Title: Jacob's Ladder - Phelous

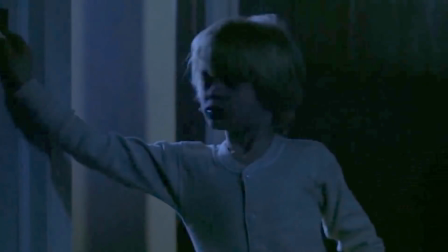It's a terrible life. Daddy, what was that noise?
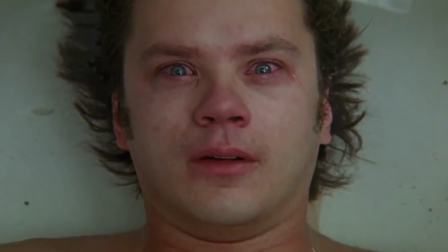And just so nothing is straightforward,
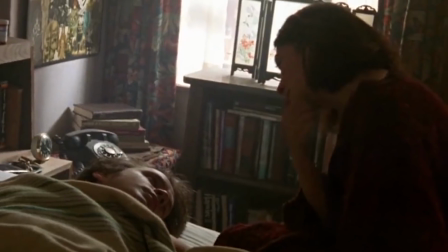Jesse tells Jacob he was talking about his ex Sarah and the kids during his fever dream, so both sides say the other is a dream.
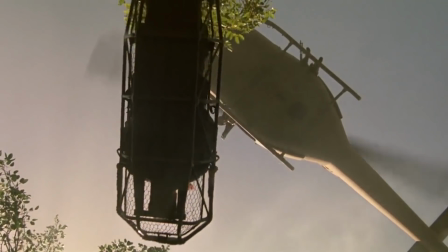Plus, we get shots of Jacob being airlifted after getting the point earlier.
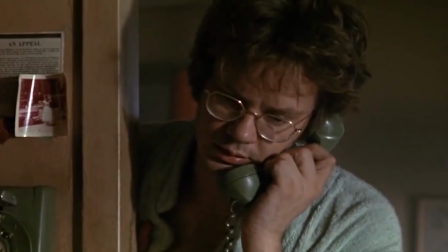So at this point, Jacob is feeling pretty alone with all this bizarreness going on around him,
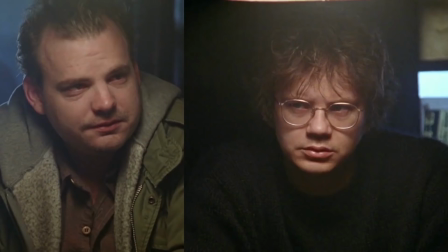until one of his army buddies wants to meet up with him, and they discover they have both been seeing things.
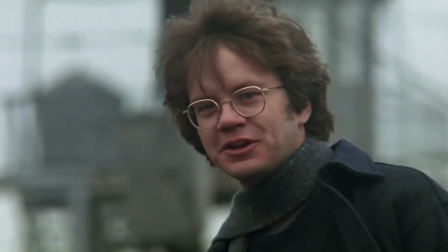Jacob finally has an ally in this.
What a lucky day. Oh, man!
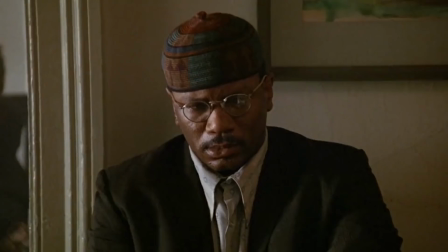Well, at the funeral for him, most of the rest of who were with them in Vietnam say they've also been having these demonic visions,
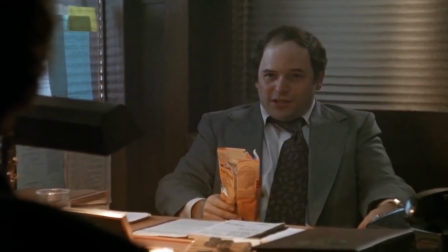so they decide to hire a lawyer in hopes of getting an answer from the Army about what might have happened to them to trigger this.
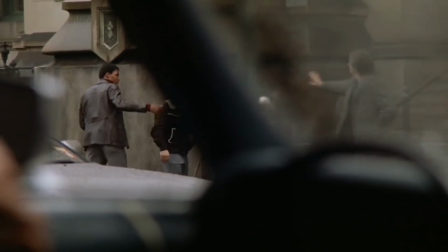Now things are finally looking up a bit.
Aw, man.
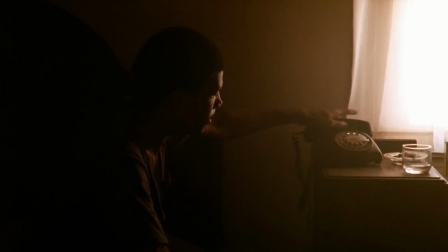Hmm, well, just about. Right after, all his friends back out, and Jason Lawyer Xander says there's no case,
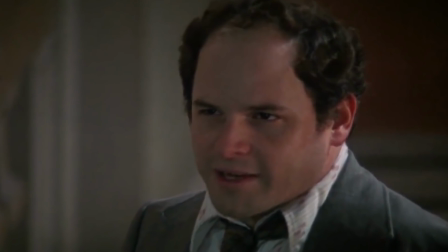as the Army says none of them were even in Vietnam as they were discharged on psychological grounds beforehand.
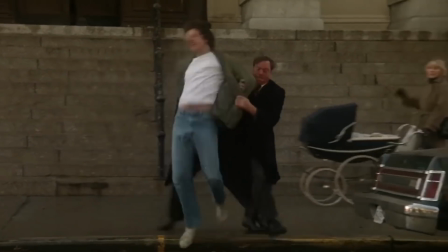Yes, that must be true. I mean, some more army best friends show up to beat their version of the truth into Jacob's head.
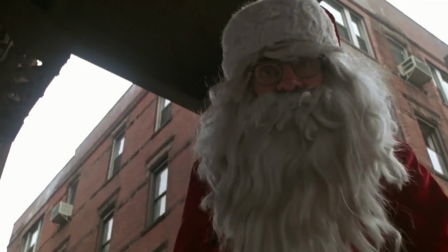A lucky day.
He escapes only to get robbed by Santa. Isn't that always the way?
A lucky day. He's Louie. Who's Louie? He's out of it. Let's take him down to x-ray.
Oh, and down he's gonna go... ...to the other world.
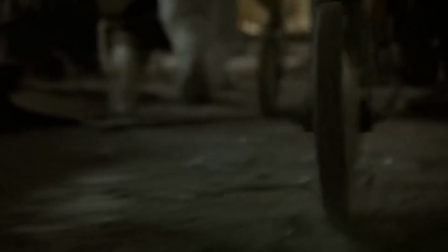Yes, again, this was one of the other highly influential scenes from this movie on the Silent Hill series.
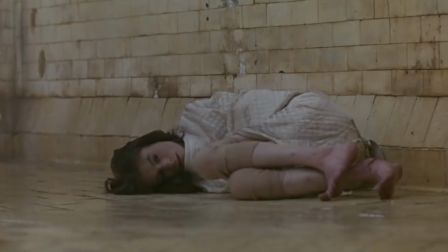It's definitely my favorite screwed-up scene of the film, and, as mentioned, very reminiscent of an Otherworld transition.
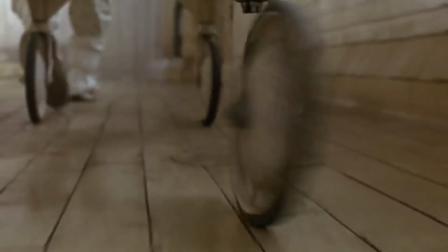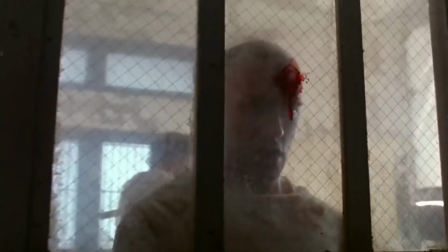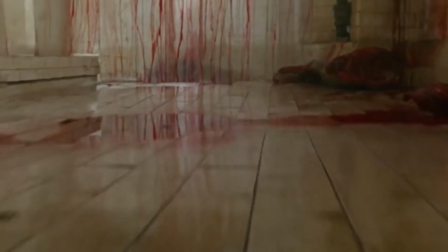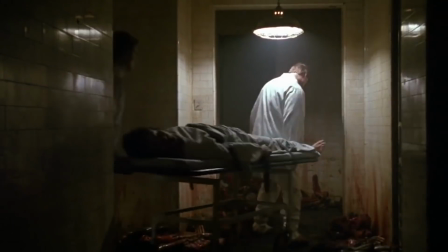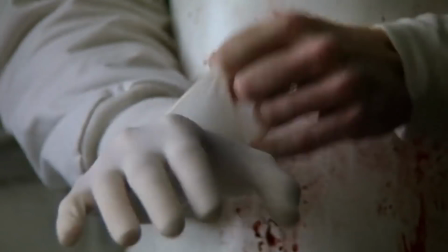And the following scene is played very quiet and unsettling.
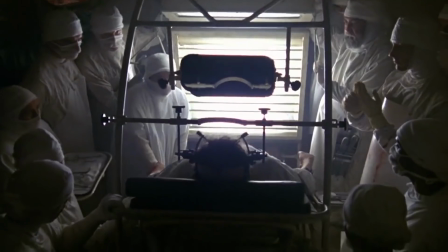It's the perfect way to continue the feeling of horror off the last scene rather than trying to be loud and in your face.
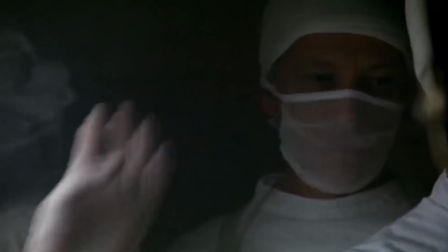You know something is horribly wrong, you can see it in the scene.
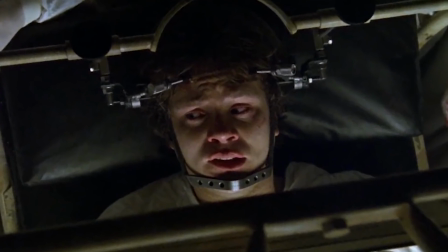It doesn't need to beat it into your head and is way more effective for it.
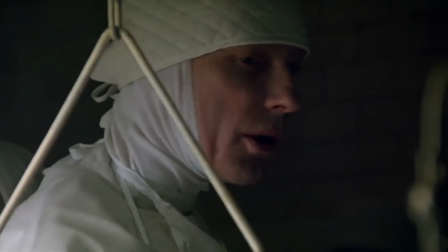Where do you want to go? Home. Home? This is your home. You're dead. You just hurt my back. I'm not dead.
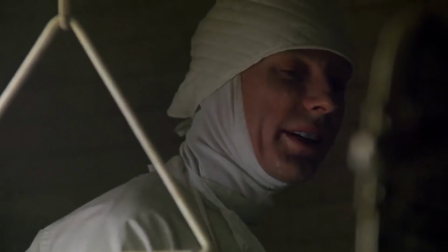What are you then? I'm alive. Then what are you doing here? Get me out of here. There is no out of here.
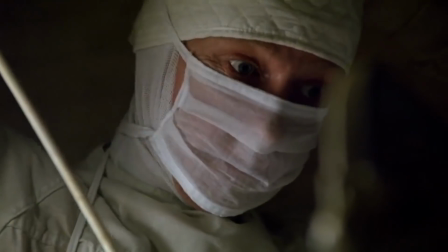You've been killed, don't you remember?
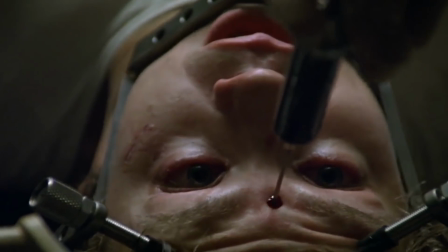Luckily, Mr. No-Eye's needle to the forehead was just the ticket, and Jacob wakes up to his ex-wife and children.
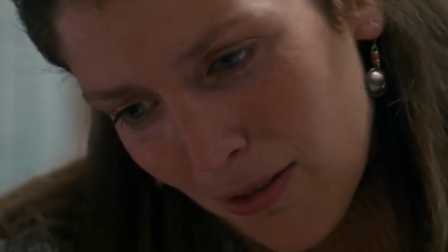Jacob, I still love you. Dream on.
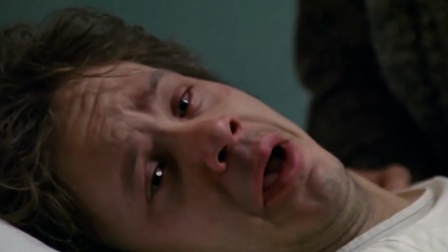Again, something remarkably unsettling, just a voice heard off-screen, never shown, never explained.
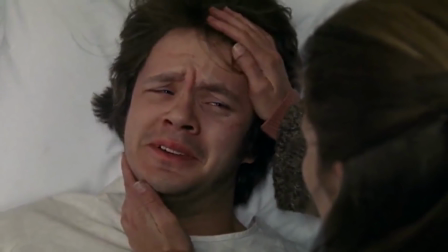It makes the feeling for the rest of the scene really uncomfortable, as you just want to be able to see what it was.
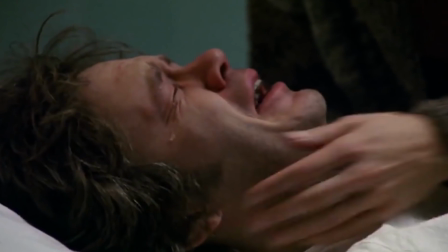It's all about the way this is executed as well as you have a good idea about who or what said that So it's not like it feels like they just didn't know so didn't show It's stuff like this that really shows you how far off the mark the Silent Hill films were with
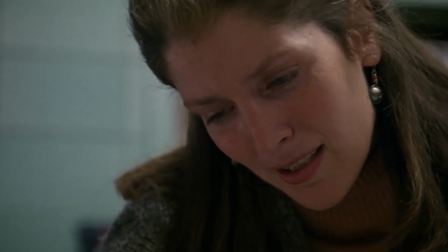what inspired the games Here's how they would have played this I still love you Dream on God, no.
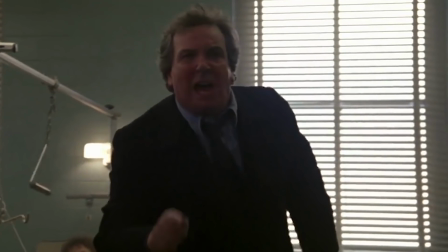So Louie shows up. He's especially passionate about Jacob for just being his chiropractor, huh?
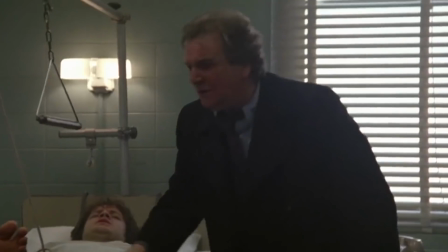This is barbaric! Bar-baric! Why don't you just burn him at the stake and put him out of his misery?
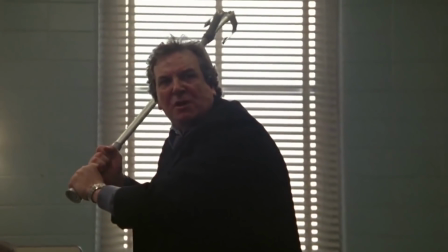You're gonna have to leave. Stay back! Take one step and I'll wrap this around your neck.
Might be a little bit more to him.
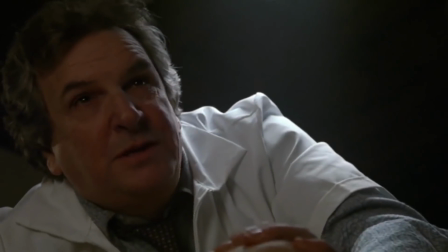Eckhart saw hell, too. He said the only thing that burns in hell is the part of you that won't let go of your life.
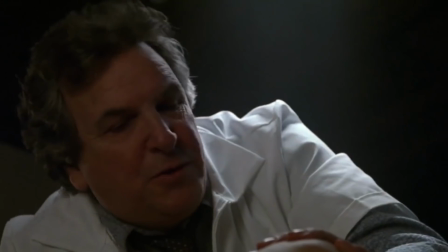Your memories, your attachments, they burn them all away. But they're not punishing you, he said.
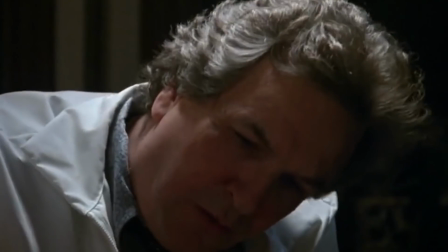They're freeing your soul. If you're frightened of dying and you're holding on, you'll see devils tearing your life away.
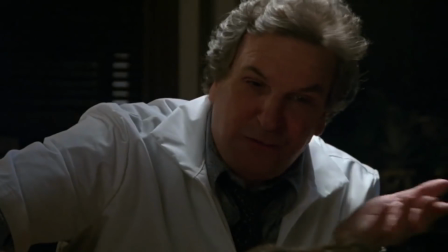But if you've made your peace, then the devils are really angels, freeing you from the earth.
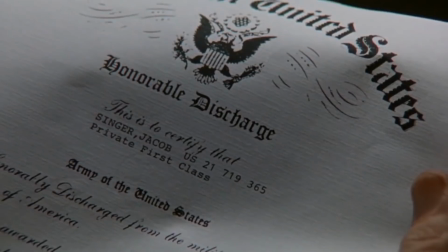He gets Jacob back on his feet and he remembers all the good times, like...
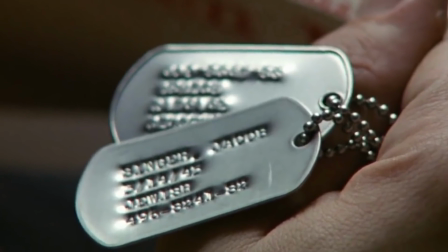...the war. And...
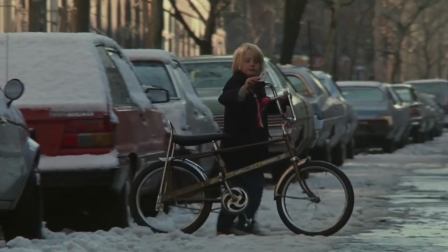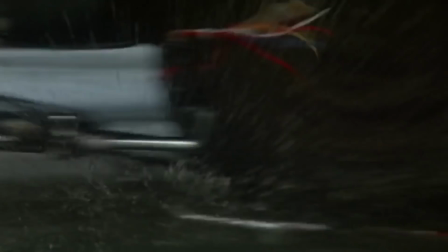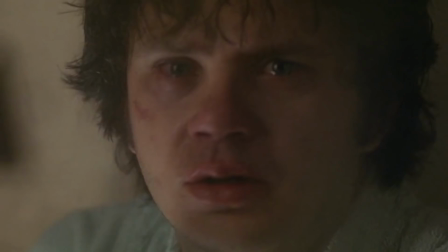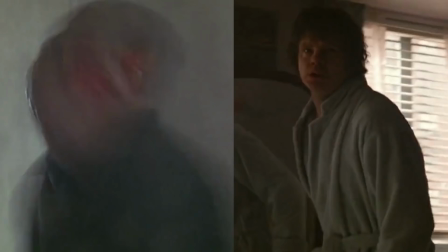And there's an example of a jump scare actually done well. It doesn't feel cheap and just jammed in to be a cheap scare.
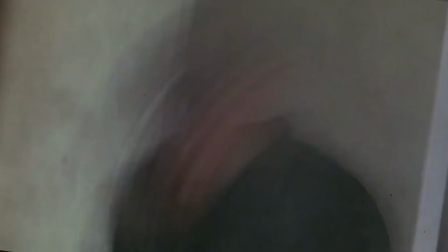That's the big difference.
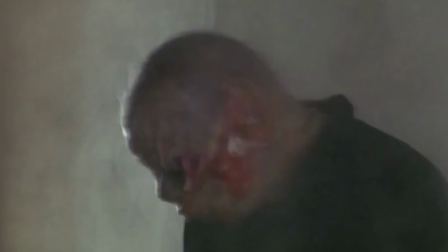Also, the film isn't jammed packed with them and relying on them to be its source of terror, because it's not real horror when it's done like that.
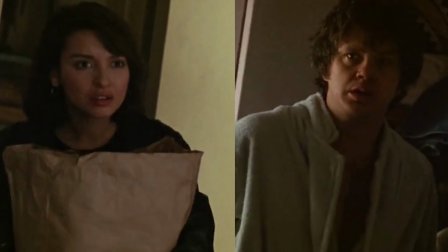When you're unsettled from the narrative of the story, then they hit you with something like this, it can actually work.
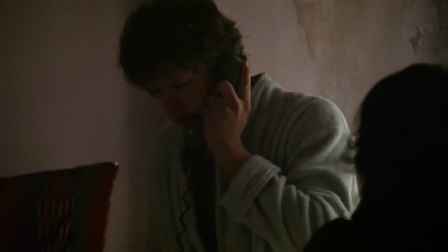Then Jacob gets contacted by a man who claims to actually know what happened to him.
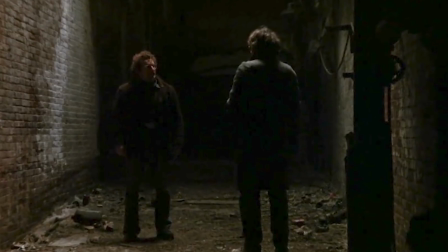He got dragged into making an experimental drug to bring out people's rage, and it got tested on Jacob's squad.
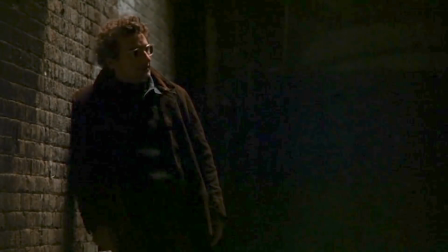They were sure your unit would have the highest kill ratio of any in the whole goddamn offensive, and they were right, you did, except not the way they thought.
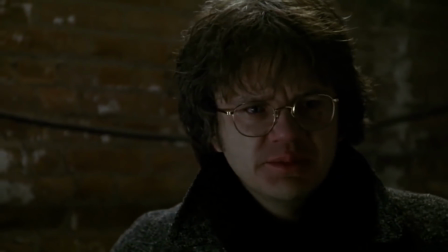No one can remember that night. Like, it flashes, but they don't make sense. There was an attack.
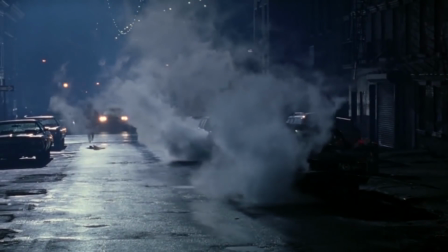Yeah, but now it's a Kong. You killed each other.
After hearing this exciting news, Jacob rushes home to tell!
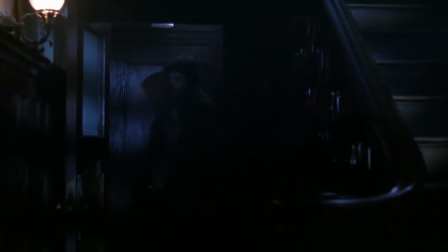But this time not the home with Jesse, his ex-wife's place where we hear an important line replayed.
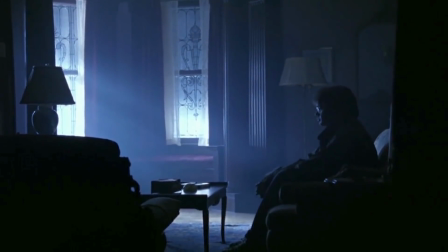If you're frightened of dying, and you're holding on, you'll see devils tearing your life away.
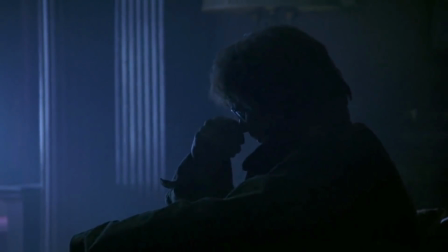If you've made your peace, then the devils are really angels, freeing you.
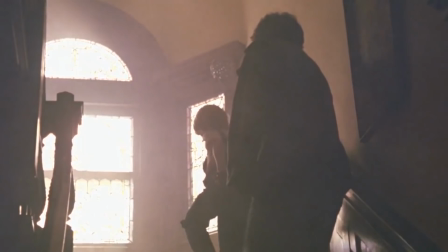He sees his child he's lost again, and goes up into the light with them, and we learn he's accepted his fate.
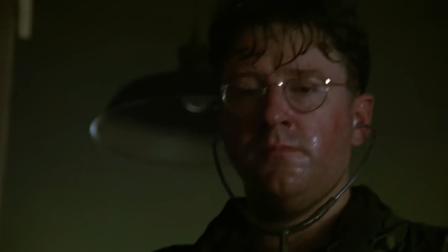He never made it out of Vietnam. I like, too, that the film didn't completely hide this twist from you.
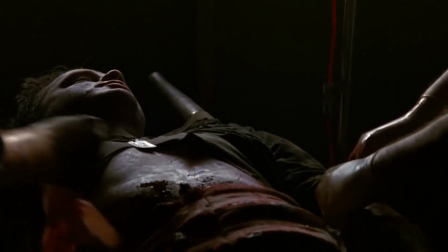They've had several mentions of Jacob being dead already, and by doing it this way,
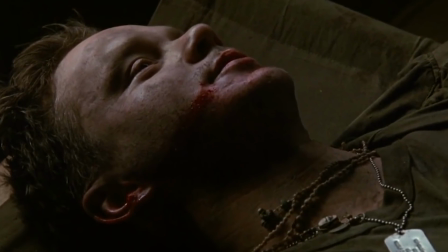instead of thinking that this might be the twist, it makes you want to fight it in your head for this not being the case. Or it'll make you think that's exactly the case! Whatever. This is a really strong, effective movie.
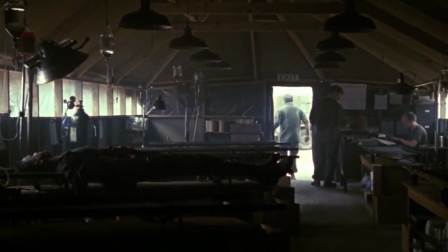It pulls a lot of things off with subtlety, and I highly recommend watching it on your own without my commentary to get the full impact.
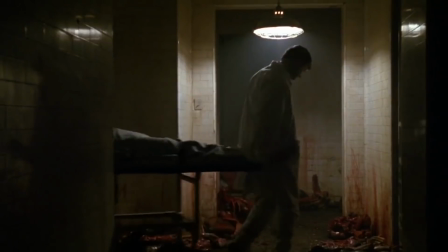Especially if you're a fan of Silent Hill, you should check this out to see one of its big influences,
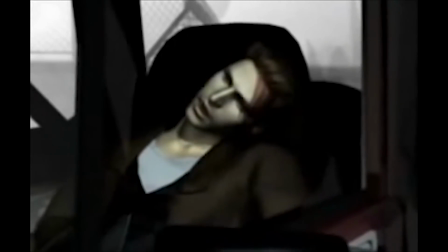and obviously the bad ending of the first game is a direct reference to this film as well.
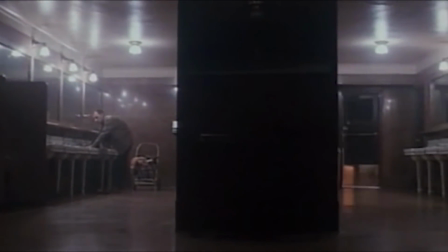There are also a few deleted scenes I'd like to talk about. First, where Jacob hears the mystery voice again.
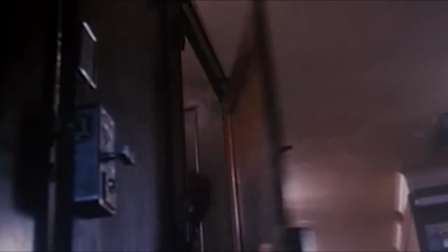Dream on.
Honestly, I think this scene is probably better off cut,
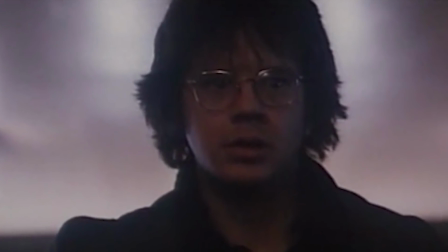as I really like that voice only coming in the one time, especially where it did.
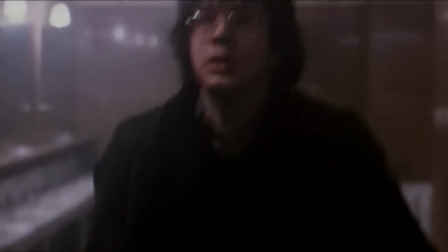I do, however, really like that upon exiting the toilet stall, the homeless person seen washing has disappeared and left only blood behind.
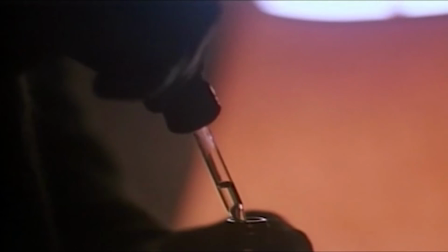There is also more with the chemist actually giving Jacob a cure after their discussion.
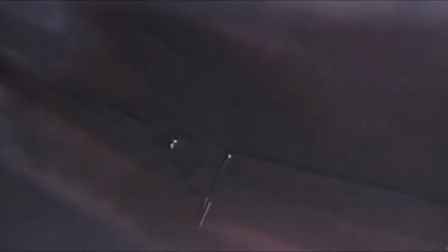This is another I think is better off cut, as after the last scene with Louie, it seems like it's building towards the conclusion.
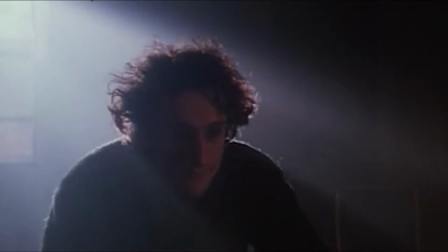This scene could go a bit towards making you think Jacob is cured and this is actually reality, but I think being given the explanation of the drug was enough.
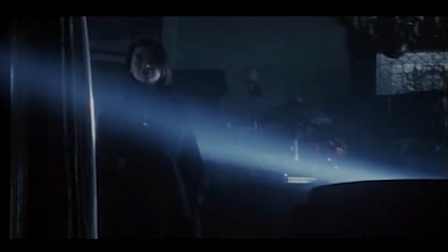The only deleted scene that I really feel should have stayed was the final encounter with Jezzy, since she just kind of disappears in the regular cut.
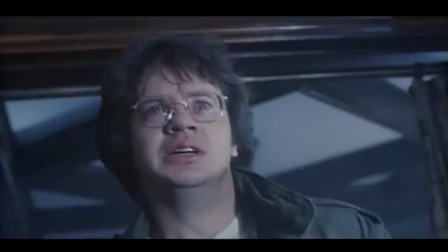And Silent Hill fans might notice that this transformation of sorts looks very similar to the Mary-Maria one at the end of Silent Hill 2.
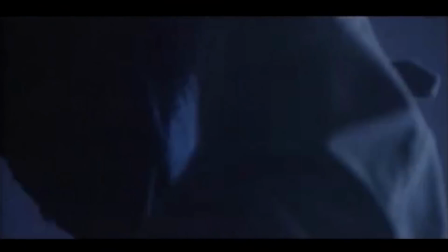When Jacob reveals Jezebel to be himself, it also explains more Jeze's role.